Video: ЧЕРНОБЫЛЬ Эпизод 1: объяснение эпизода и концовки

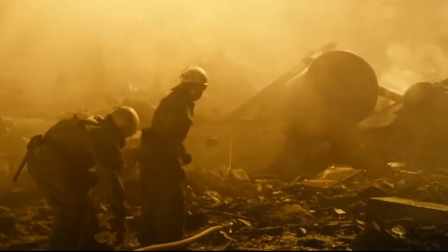1s
«Чернобыль» вышел в 2019 году, и с момента появления на экранах это шоу захватило всех после выхода первой серии.
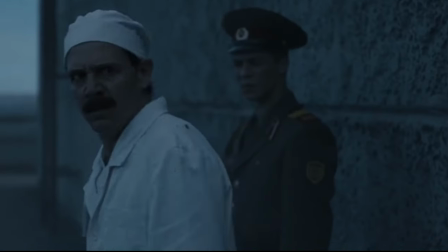9s
Настолько, что он поднялся на вершину рейтинга IMDb и считается одним из лучших сериалов всех времен.
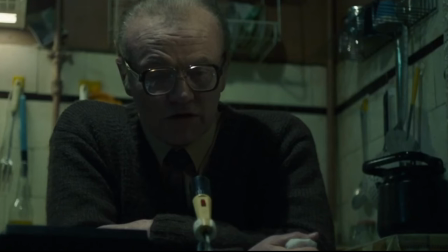17s
Уступая лишь во все тяжкие и братьям по оружию, что говорит о качестве шоу, которому мы посвятим пять видео.
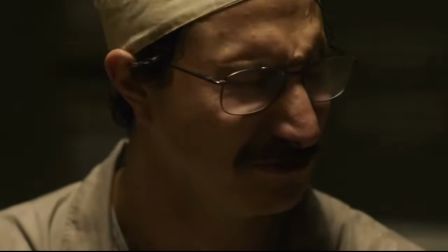24s
Хоть шоу не новое, мне нравится разбирать старые сериалы.
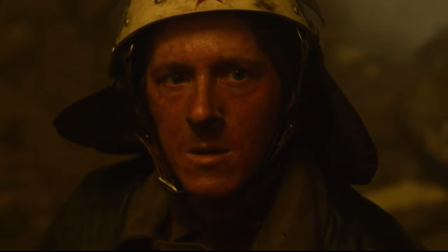28s
И после анализа каждой серии «Братьев по оружию» я решил углубиться в шоу, стоящее на строчку ниже – «Чернобыль».
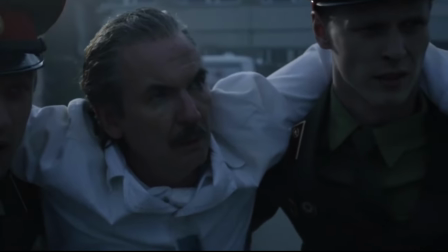36s
Давайте погрузимся в эпизод и разберем все, что можно из него извлечь. Вот разбор первого эпизода «Чернобыля».
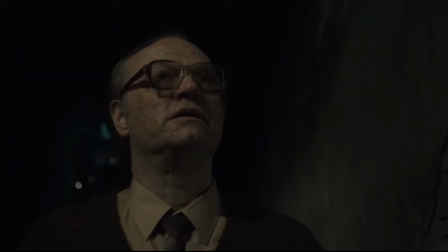43s
Предупреждаю, это видео будет содержать спойлеры. Итак, эпизод начинается в самой поздней точке сюжета сериала.
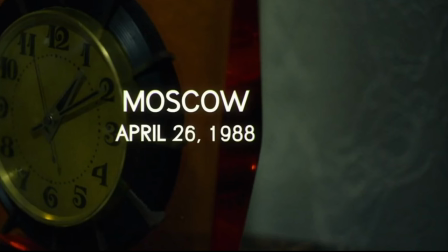50s
26 апреля 1958 года,
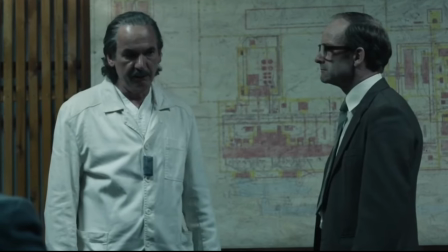54s
спустя долгое время после взрыва в Чернобыле и попыток скрыть это, преуменьшая серьезность, а устранение проблемы замяли.
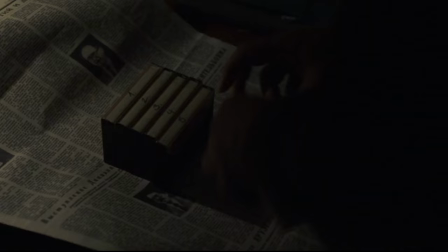62s
Мы были в квартире Легасова, где он записывал сообщение на кассету, которую он тайком вынес из дома, чтобы спрятать.
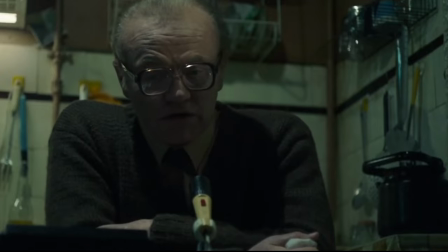69s
При этом мы видели, что за ним следят. Это сразу создало мрачную, зловещую атмосферу, полную неопределенности.
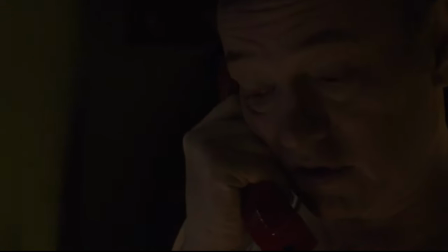76s
Легасов сказал фразу, которая подытожила весь сериал, но ее важность понимаешь лишь в конце.
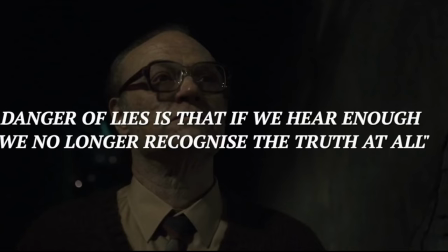85s
Он сказал, опасность лжи в том, что услышав ее достаточно, мы перестаем узнавать правду.
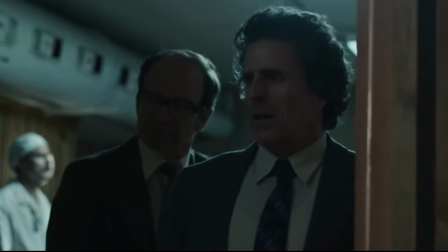91s
Это касалось не только Чернобыля, но и некомпетентности, неуверенности и пустословия после взрыва.
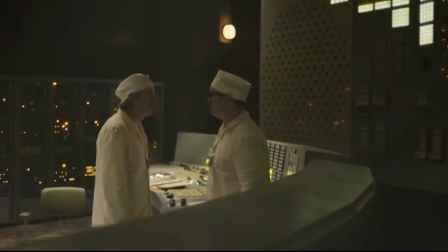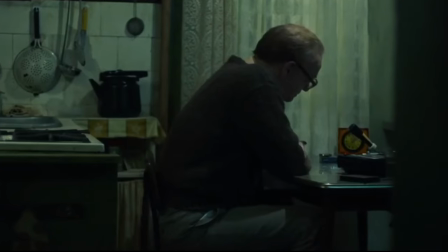103s
Что в итоге стоило тысяч жизней. Легасов – это мы в сериале, и это было ясно с самого начала.
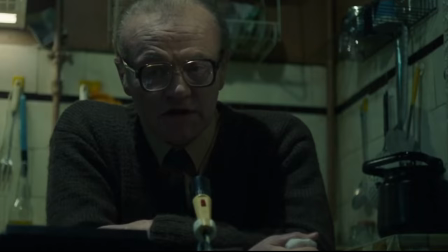112s
В своей речи он также упомянул, что виноват Дятлов, получивший лишь 10 лет за преступную халатность.
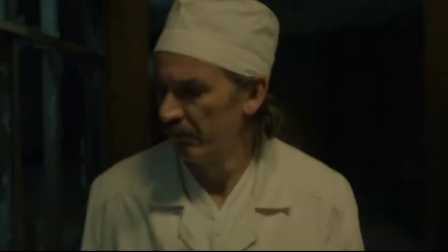119s
Конечно, сейчас это просто имена, но когда эпизод вернулся к ночи взрыва,
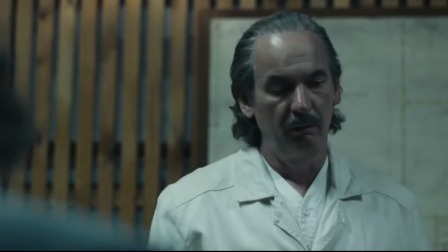124s
мы точно поняли, почему он считал Дятлова виновным в управлении ситуацией.
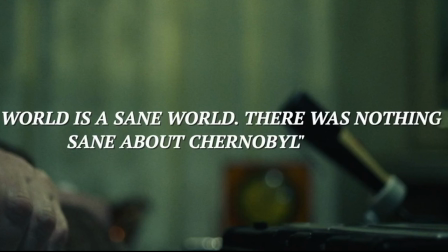131s
Запомнилась последняя фраза «Справедливый мир – разумный мир, а в Чернобыле не было ничего разумного».
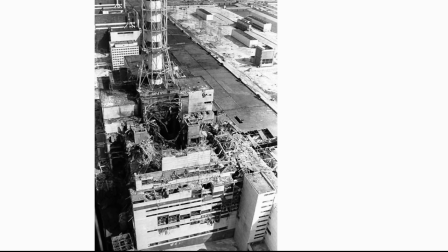137s
Я знал о чернобыльской катастрофе, но не представлял в деталях, как все произошло и как это замалчивалось.
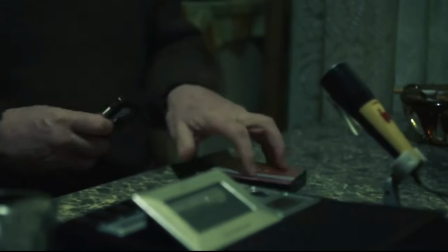147s
Запись Легасова действительно подготовила нас к тому, что мы увидим дальше в эпизоде.
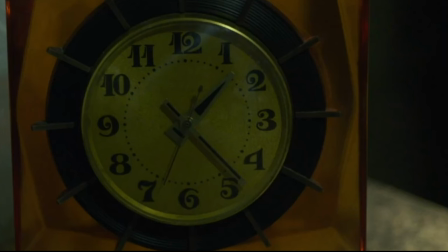153s
Раздел завершился тем, что Легасов покончил с собой ровно через два года и о первую минуту после взрыва в Чернобыле.
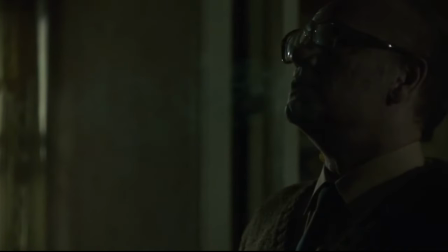161s
Это символизировало, как оно доминировало в той части жизни, где он был погружен в него, но об этом мы узнаем позже.
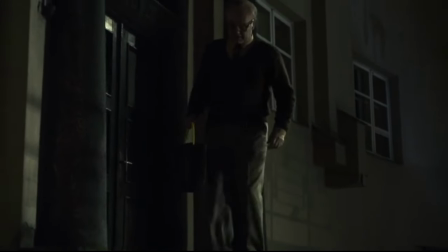169s
В сцене, где он вернулся в квартиру после избавления от записи,
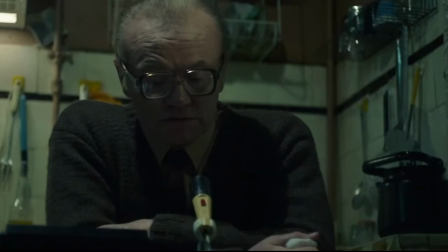173s
и прямо перед концом на фоне раздался звук, который казался почти имитацией сигнала тревоги.
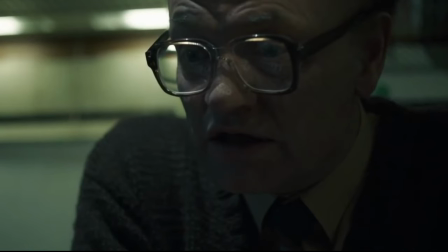180s
Тот сигнал, который мы будем слышать большую часть эпизода. Это создало напряжение и показало, что время Легасова истекло.
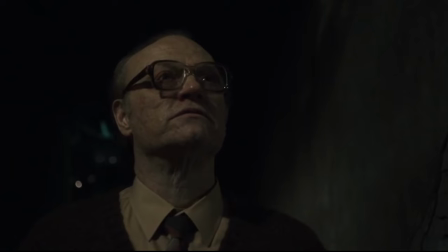189s
Отличное начало эпизода. Оно не только заложило основу тона и настроения, которое хотело задать шоу,
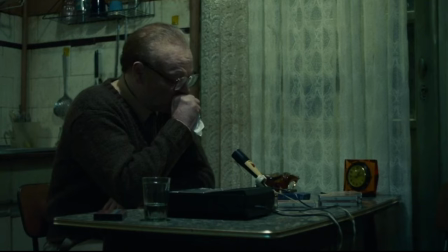195s
но и показало влияние последствий, произошедшего даже спустя два года, что было крайне заставляющим задуматься.
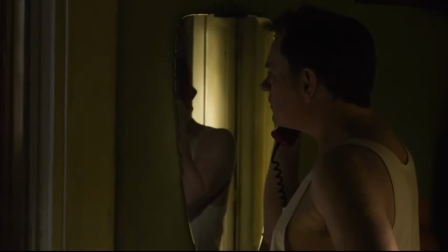202s
Как этот человек оказался в ситуации, где единственный выход – покончить с собой?
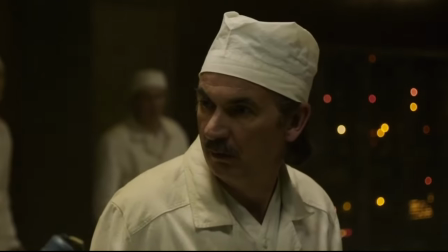208s
На два года и один минуту раньше. Эта часть эпизода была, на мой взгляд, очень хорошо сделана.
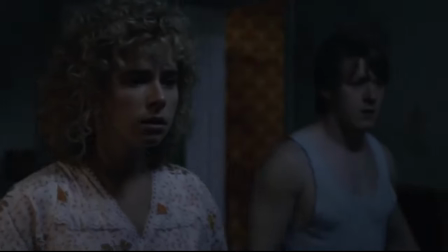214s
Была глубокая ночь в Припяти. Мы видели, как Людмила ходила по дому, проснувшись.
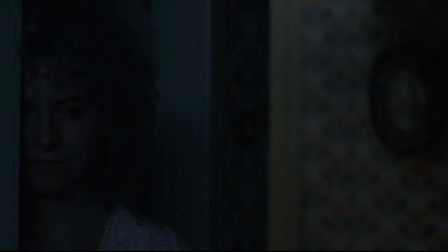220s
Мы знали две вещи. Она любила мужа, судя по взглядам на спящего, и была беременна.
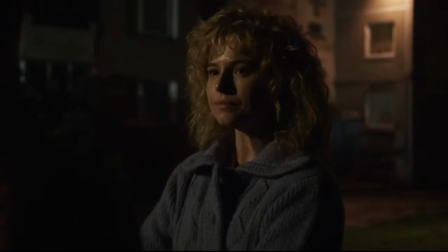227s
Это важно для сюжета.
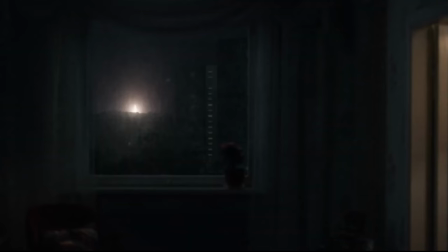230s
В тишине мы, словно мухи на стене, увидели взрыв вдалеке, но звук и ударная волна дошли до ее квартиры лишь через несколько секунд.
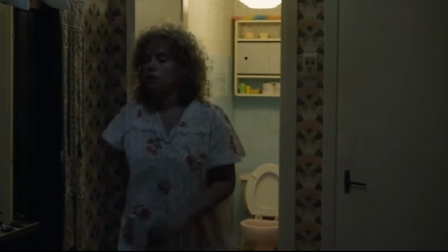242s
Она даже не смотрела в ту сторону, а зачем бы ей? Но мы видели.
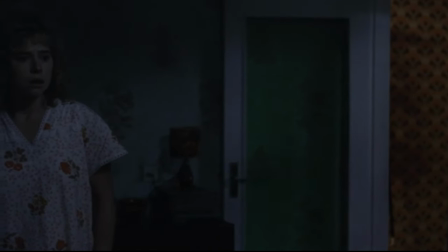247s
Это подчеркнуло, что невидимое порой сильнее всего впечатляет.